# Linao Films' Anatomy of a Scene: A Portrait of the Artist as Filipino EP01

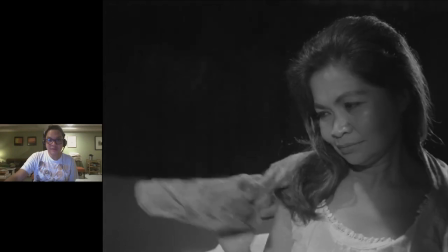and as Paula puts on the shawl what's wonderful about
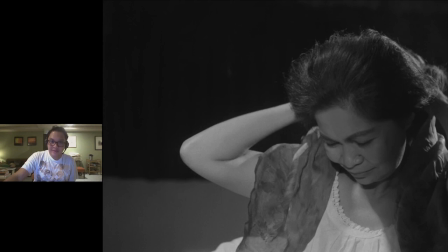the scene is that look at the look at Natty Crammy Rogers there's
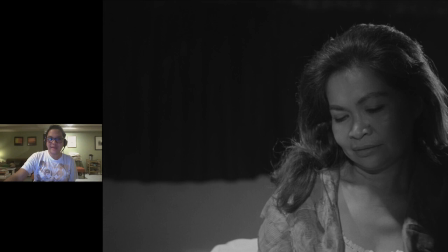so many mixed emotions on her face what could be going through her mind at that point the character is a spinster in other words perhaps this is the first time in her whole life she has had a sexual experience with some with so in terms of a
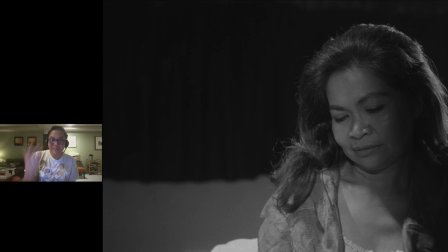sexual experience with with a man what's going through her mind right now it's it's it's all so mixed you can't i don't know can you pick out uh awkwardness maybe shame because of the whole catholic guilt
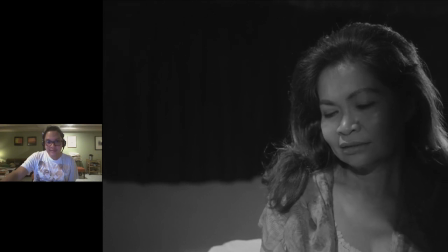layer and so on so forth so let's bring the audio up a little bit so we can hear
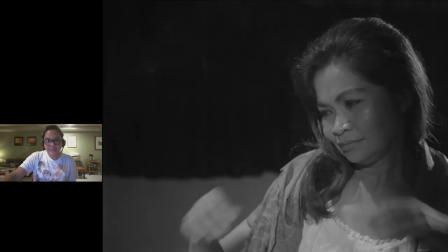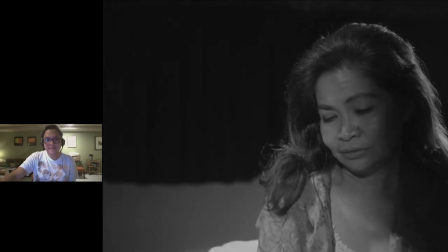Tony. You're wondering what kind of beast I am. Did you think?
Then he interrupts her so we don't know so that's a nice but of course Tony being the person he is doesn't
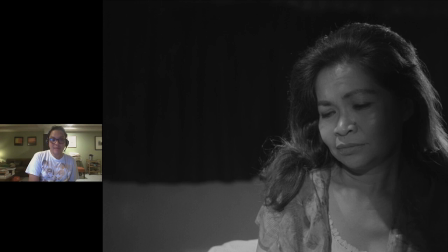want to talk about her feelings he wants to talk about his feelings and so we're not quite sure what she would have said in that instance but it starts with Tony do you think he cuts her off they starts talking
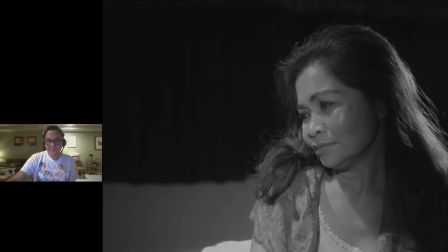I told you I'm always out for what I can get
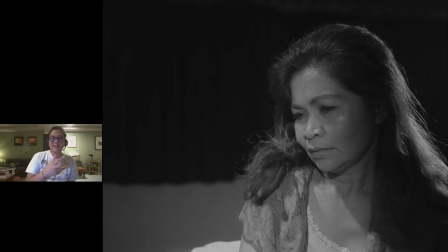what's wonderful about it of course with that line that Nick Joaquin wrote and the direction of course take note of the direction it's just focus on the perspective of Paula. Tony is off screen, out of frame. So there's a tension there.
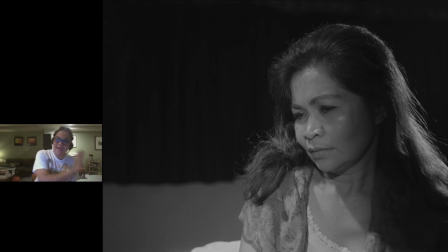Makes him seem more distant, more detached from Paula, who is trying to process and make sense of what has just happened to her. And he goes on and on about his own feelings. So he's
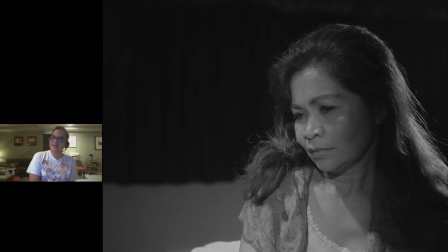the tone of course is kind of well it's almost I guess maybe mechanical or is it like a practice kind of speech does Tony always say this to the women he beds for example is it something or is it something he's never said before to anybody else
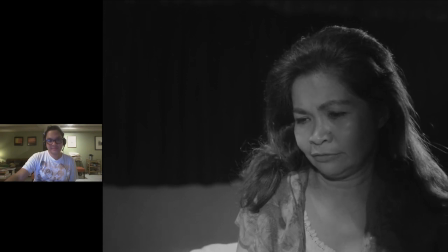and I was there for the taking and you take a look those lines I was always a beast I'm always you know i'm always in i'm always about what i can get and she said i was there for the taking look what what nick joaquin did here it's a self-reflexive scene it's
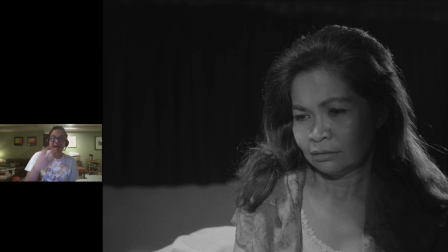a self-aware moment the characters are aware in a typical in typical writing or typical fashion the characters would be oblivious to what they had just done but the characters are not stupid they're not uh And Joaquin
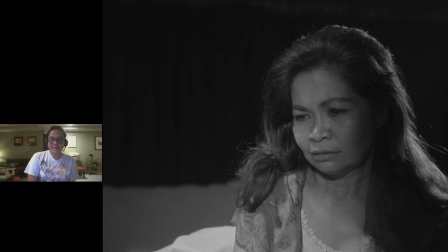and the filmmakers and the actors and the people who made this do not look down on the characters. They are intelligent people. And both Tony and Paula are quite self-aware of what they have just done, what has just happened.
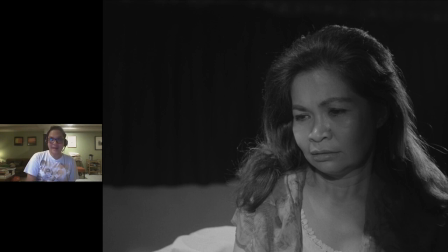And of course, this adds a kind of layer of complexity because it's confusing, but also at the same time, they must process the confusion, even though they're aware of what they had just done.
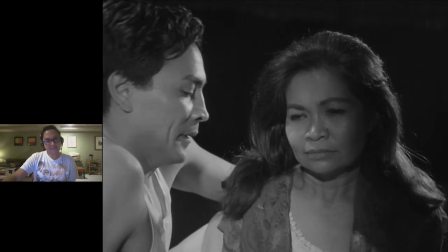Hmm. Comes into the frame for the first time. And is he trying to be sensitive?
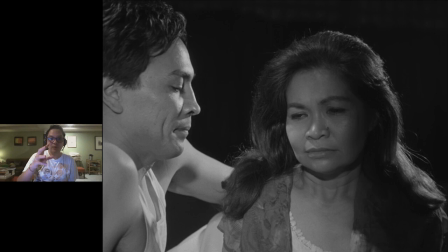Is he trying to also manipulate at the same time? So what we can see, I guess, is it can exist in its both. He's trying to be sensitive there, but he's also trying to be manipulative.
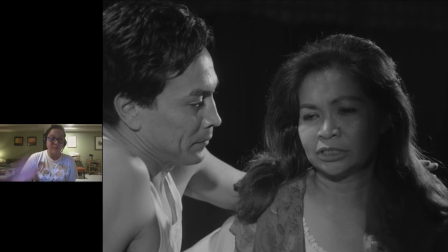Most films would either be one thing only. So let's pull it back a bit, sorry.